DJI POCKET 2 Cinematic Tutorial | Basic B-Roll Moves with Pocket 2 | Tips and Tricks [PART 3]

How is everyone doing today? My name is Otto and welcome to the channel. Today I am going to be showing you more cinematic movements and ideas using the DJI Pocket 2, but most of these ideas can also be applied to regular cameras or smartphone gimbals. Let's check them out. when we get to a location we want to show everything right away no no no instead we really want to go slower teasing the viewer for more and more with a tilt reveal we are getting that effect we are going to be looking upward or downward and then slowly tilting the camera towards
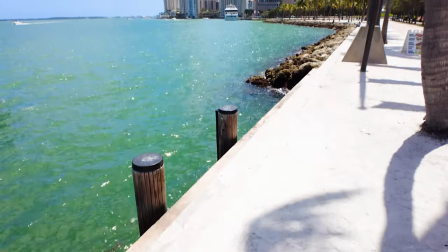our point of interest and
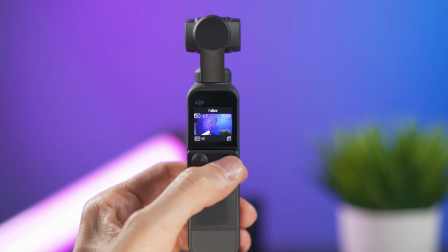how do we do this we use follow mode and then we point down the camera and then slowly raise it like this you can make this look better if you walk forward or backward at the same time something
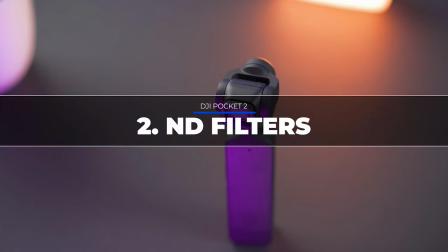that I'm using on almost every clip on this video is this wide angle lens from the brand Freewell the pocket 2 has a 20 millimeter equivalent lens
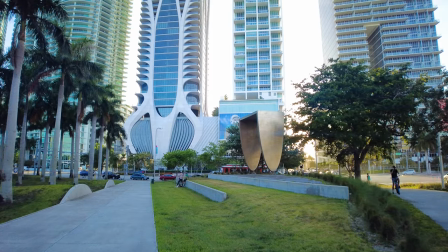and this lens will give you a wide angle of 15 millimeters and this will let you capture more of the scene what I like about this
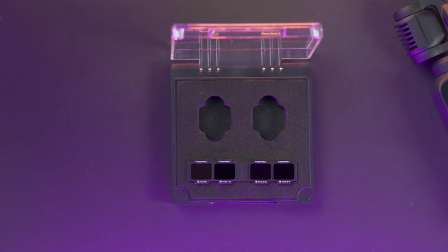lens is not just the wider field of view it actually comes with a set of ND filters that you can use on this wide angle
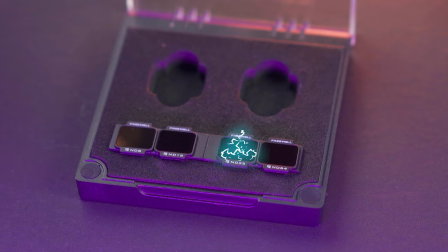lens it comes with an ND8 16 32 and 64 and using Using them is so easy,
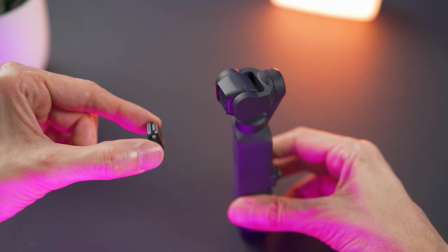you attach the ND filter to the lens, both are magnetic and then you just place it on top of the pocket 2 lens. ND filters are like sunglasses for your camera and you will need them if you're filming outdoors on a bright day and you're following the 180 rule where you have to double the shutter speed of your current frames per second.
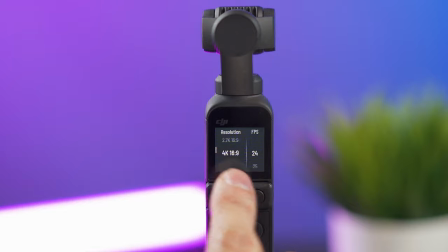For example, if you're shooting at 24 frames per second,
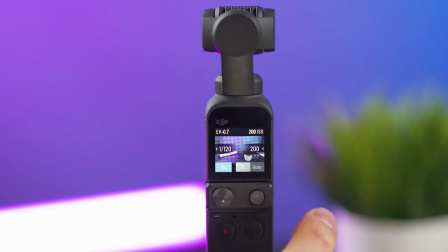you should be using a 1.48 shutter speed or whatever that is closest to that which in this case would be 1 50th if you follow this rule and you don't have an nd filter what's going to happen is that there's going to
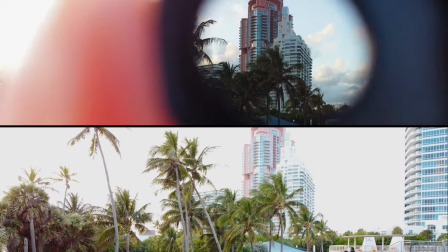be a lot of light coming into the camera sensor and the video is going to come out way too bright and blown out the idea of the shot variation is to have at least two different shots of your subject or location Three or four would be even better and the basic concept is to have a wide,
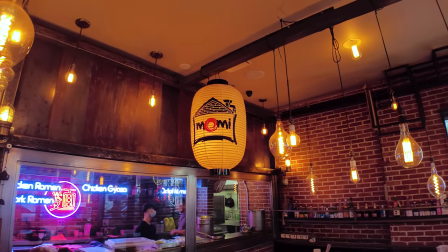a medium and a close-up shot.
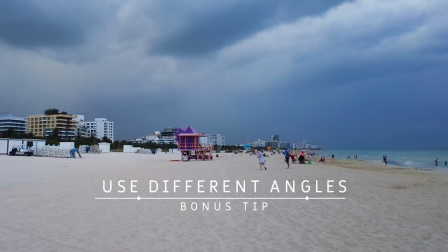The wide shot will get you a nice perspective as an establishing shot of what's going on on your scene.
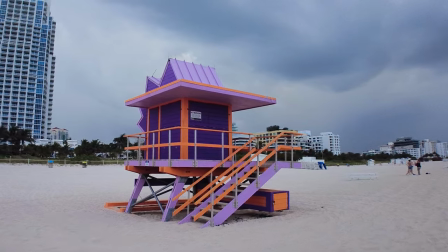Then you can move to a medium distance where you focus more on your subject and not so much on your surrounding environment.
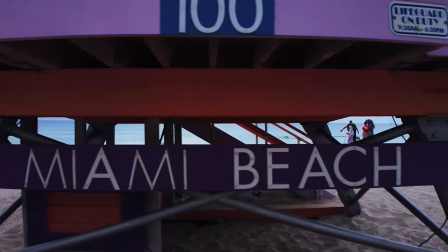And finally, with a close-up, you show more of the details of that subject. this shot variation advice is actually a very good one sometimes I forget to do it myself but don't be like me remember 3 shots wide, medium and close-up you'll thank me later